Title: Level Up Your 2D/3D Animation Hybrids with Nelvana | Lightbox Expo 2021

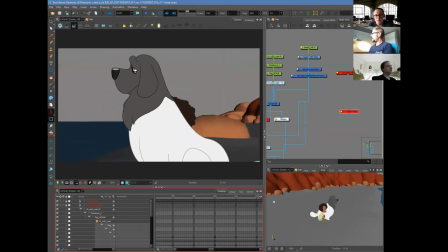And then the animators are having to counter animate
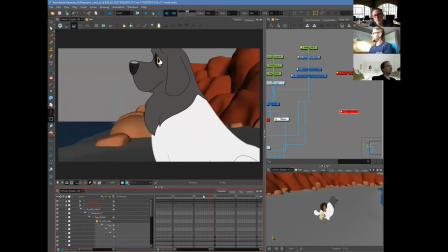within the camera view so that everything looks as it should as the camera move happens.
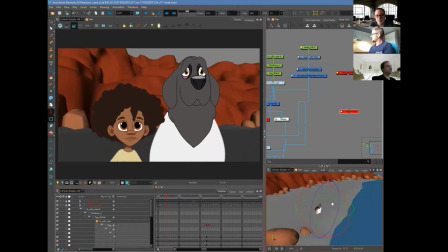You know what I find fascinating when I see this is, and we'll show you the final product soon. Stay tuned. What's fascinating when I see this is that as the camera rotates around the characters,
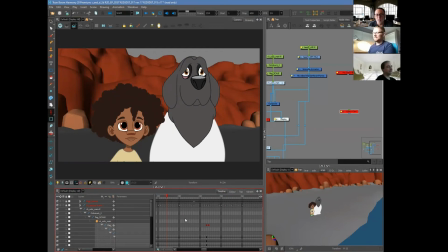I see them as 3D characters. Like they almost look like toon shaded 3D characters. And I think that's a testament to the success that the animator had in depicting it.
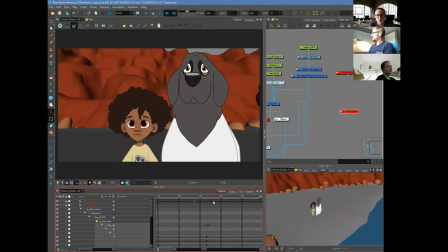There are moments when
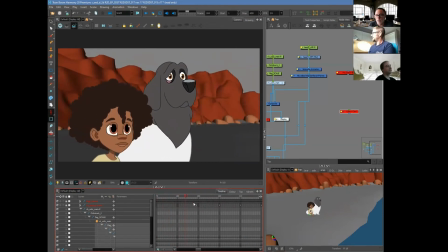there are probably detail that one might question in terms of whether it would really happen in 3D space. But just that, the face of the boy especially, like look at how the chin sticks out from the neck,
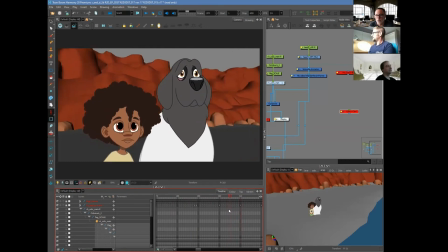and you notice it more when you see the chin rotating in front of the neck as you move the camera around.
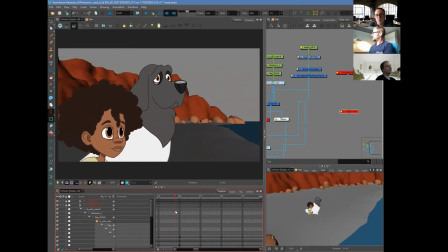I think all of that really creates quite an illusion. Look at the brow and the eyes of the dog here as you're moving that camera around.
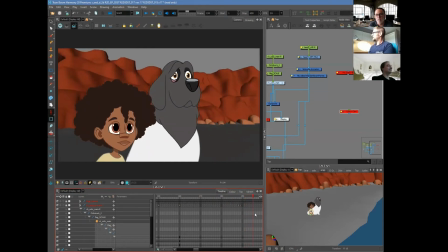To me, that looks like a 3D object, and it's amazing that an animator is capable of, I don't know,
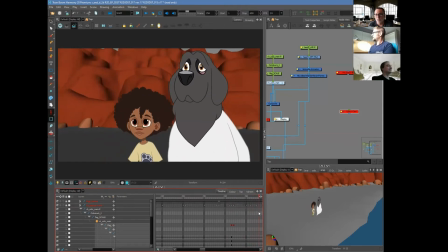just maintaining that discipline of the object through that rotation to keep up that illusion.
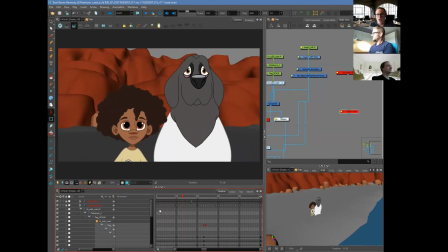Now, one might ask at this point, why not just have 3D characters in there?
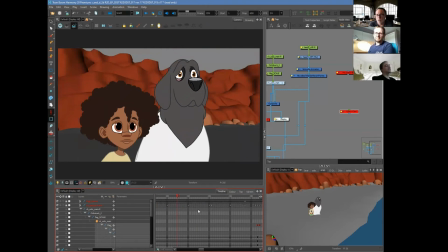Well, it's because there are certain advantages that 2D artwork presents, especially in animation, in extreme posing, in all kinds of things that you can do with a 2D piece of artwork that would be doable in 3D,
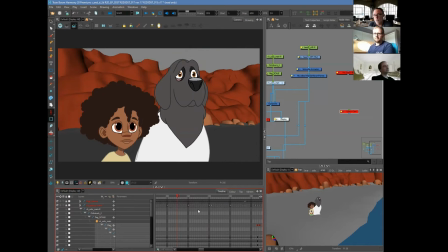but not without a lot of rigging effort or a lot of different versions of the character, et cetera, et cetera. And in any case, a lot of possibilities are opened up when you combine the two.
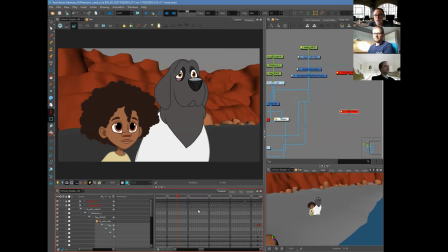I can also speak to the fact that the integration, and we're really only looking at GL shaded stuff here, but that the integration of the 3D set with the 2D characters is a challenge for the shader and,
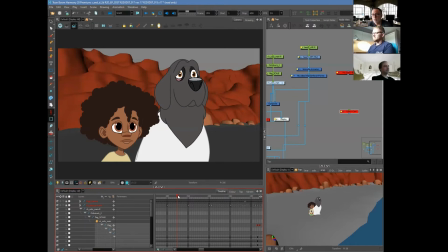in fact, the modeler of the 3D environment. To fit in with these 2D characters, you know, the simplicity of their design and coloring, one has to make more simple the
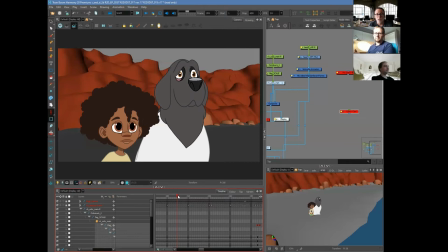representation of those surfaces in the background, both in terms of their geometry, like there's not a lot of detail in the cragginess of the surface. There's no real attempt to make this look like a real rock cliff, and in the coloration of those surfaces.
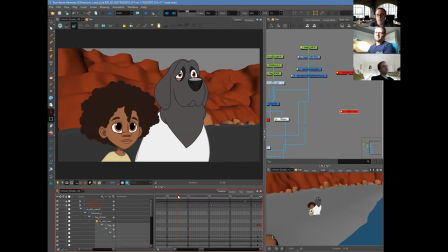I know that we, for the sake of speed, as well as the ability to manipulate color in a much more manual way, we baked in a lot of the lighting cues right into the textures so that the renders come off fairly quickly.
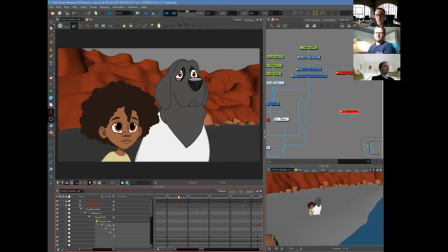But in addition to that, we had to make certain decisions in terms of their shading, and this will come out when you see the final product, that allows for that background to, just live with the color space and the simplicity of the characters. Again, it's not perfect.
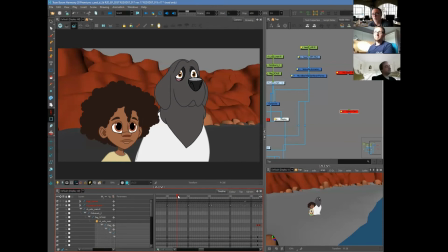It's still a work in progress, but it's something that we enjoyed working on it and are reasonably satisfied with the result. So we've been talking about the challenges of depicting 3D space with 2D elements and designs, and then the ability to move the camera with the full freedom of translation and rotation. And now we want to take a deeper dive on what can be unlocked during the composite process when you have these 3D elements mixed with the 2D elements. So Emanuel, maybe you can take us through what you've been doing with this shot.